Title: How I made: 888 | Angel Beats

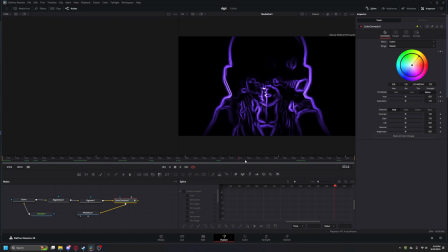[16:28]
As you can see on the right side, you see all the colors switching a bunch. And yeah, that's how I did this effect. And I made it pause. And then I made this mosaic effect. So this part was surprisingly weird to do, so I had to add a glow, edge detect, merge, mosaic, and a color corrector. Because there's probably an easier way to do this, but this is the way I did it. So I took what I did before, and I kind of just changed it up.
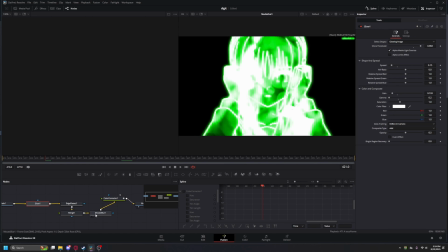[17:03]
So we have no more vignette, but we replaced it with a mosaic blur. So we have this. Let me turn off these two here. Color corrector off, mosaic blur off. So it's kind of the same thing as before with these weird edge detect and glow nodes.
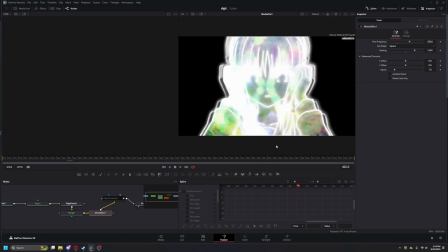[17:22]
And we added a mosaic blur, and it goes like this. So now it's all blocky looking, which I liked how it looked with, especially with these effects over here at the end.
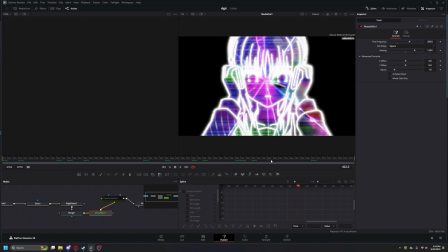[17:31]
Looks super cool.
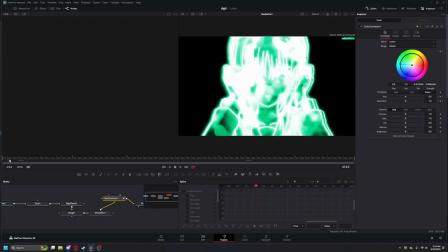[17:35]
The color corrector, color corrected it so it looks a bit more unified, I'd say. So yeah, and then this part right here, just the original file. I think I added something. No, I didn't. But yeah, it just perfectly cuts off like this.
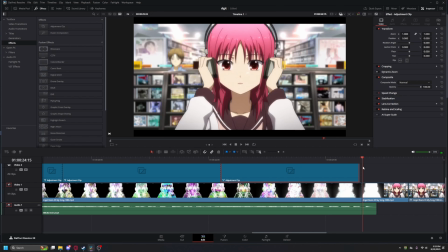[17:58]
So you can see how I added, so even though the character is visible before the hi-hat, she's actually has like a reaction once the hi-hat clicks and this frame switches, as you can see. So that's why the effect looks so much smoother, like this.
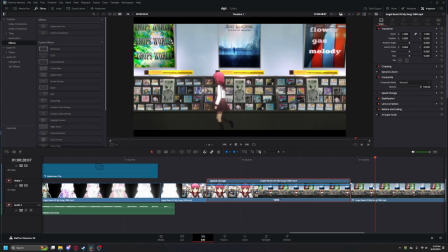[18:19]
This I just retimed because it felt kind of slow and just didn't really match the pace of the video I was going for.
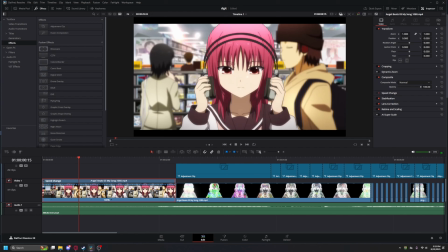[18:27]
And same thing here, I think I retimed this. Oh no, I didn't. Okay. But yeah, that's how I did all of my video here.
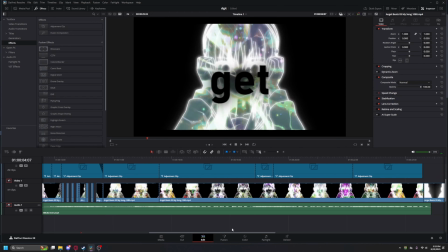[18:38]
So if you have any questions, let me know, because I'll be happy to answer them, and I'll probably even make a personal video if you're in my Discord.
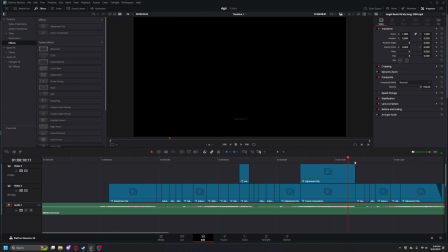[18:46]
So yeah, appreciate it. See ya.